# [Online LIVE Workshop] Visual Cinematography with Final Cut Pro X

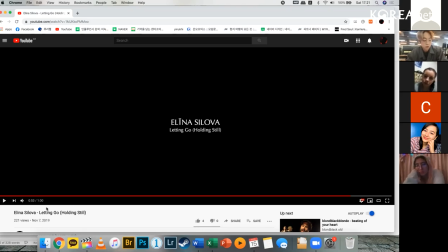1178s
It's an old story in our history, and literally that's the Kings and Queens. So I made him as a king, and we went to the temple and we sang there. That's the basic concept of that video.
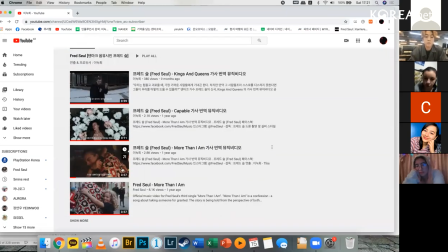1196s
First one was we had this video more than I am.
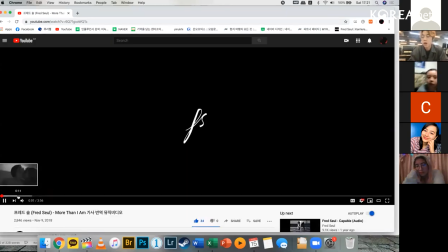1202s
We had a storyboard.
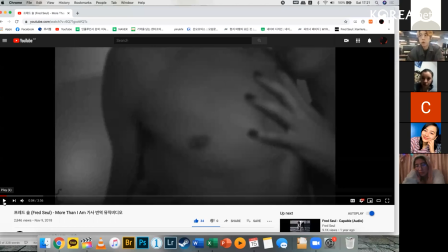1204s
So this music video has 3 stories in it, and each story is a black and white. It's connected to each other. First of all, this nude scene couple,
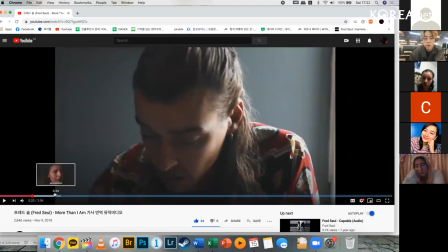1220s
and this color scene, which is the main story, that he argued with his girlfriend in his house, and he went out, and he wanna just play with his friends, just leave out his girlfriend. So the girlfriend, she just ran out from his home,
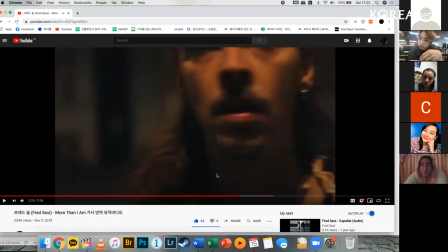1239s
and he regrets, and he wanted to find his girlfriend again. So that's the basic story, like you when he wanted to her back.
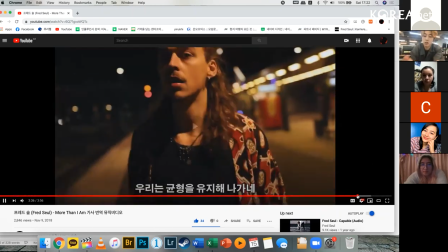1250s
And last scene is a train station, and she's going
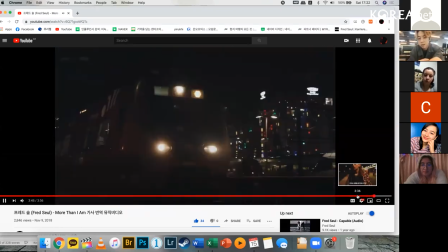1258s
her hometown. I don't know, but the boyfriend is begging her like, "Don't go, please don't go."
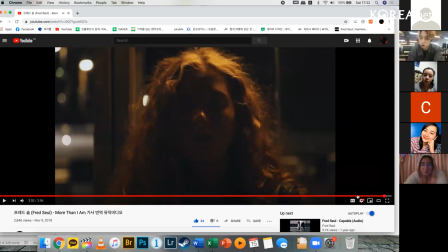1267s
And train goes. Eventually, she doesn't go. That's the basic story of this music video.
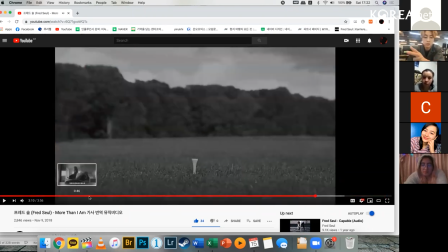1275s
And the other story is there's three scenes: golf scenes and the nude scenes,
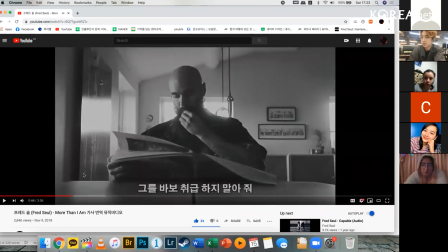1286s
and some ordinary couple scenes. But we wanted to make them. We wanted to show to audience that sometimes guys can cry or guys can
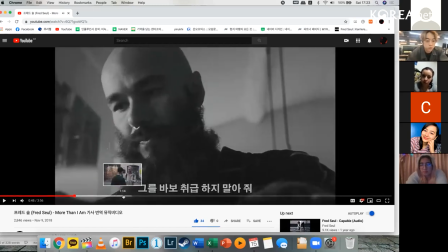1302s
be a housewife or something like feminism stories. So maybe you can watch and watch it again with these kind of stories, and you will understand. Uh, Also, the golf scene.
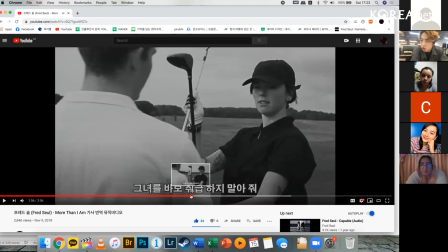1317s
Like first scene is like he looks like the coach, but eventually he's the student and she is the coach, and that's the what we wanted to show them to audience.
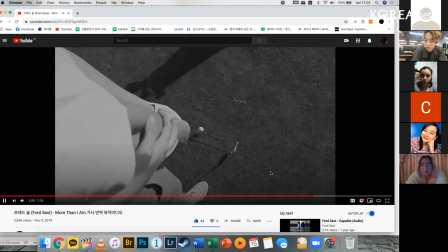1330s
Eventually, she's coach and he's the student, like this.
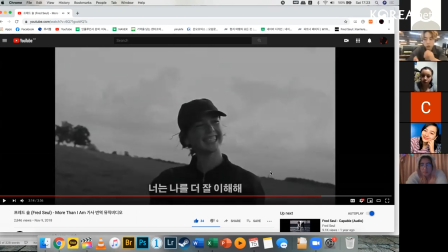1337s
So it's like we twisted the stories, like basic concepts. And the storyboard we made like a month ago. I mean, it took a month for finishing this storyboard.
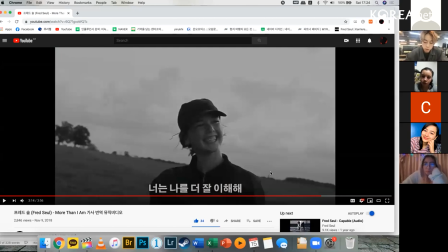1355s
And we took these kind of things like 3 months each. So it's kind of long progress because we need to hire the models and locations. So it took a really long time, and this was my first video.
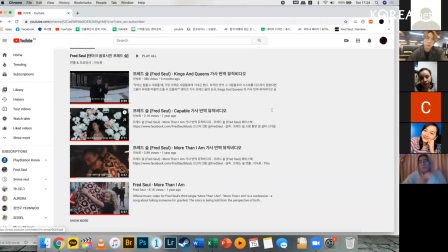1374s
That's why I guess. But the second video and third video we made storyboard very quickly and easily because we had already some experiences like that.
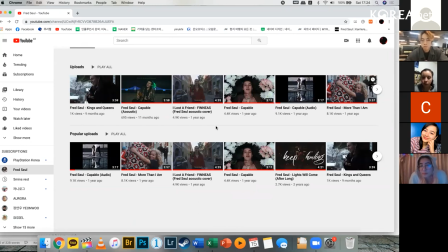1390s
So I guess that's how to make basic progress of making this video stuff. Um, okay, lettering box thing. Actually, I tested all lettering boxes like full sizes or
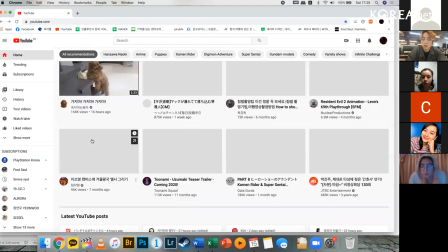1411s
coded, and actually it's basically it's up to you.
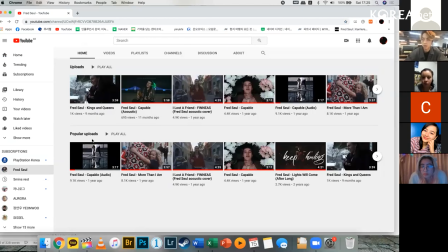1416s
Uh,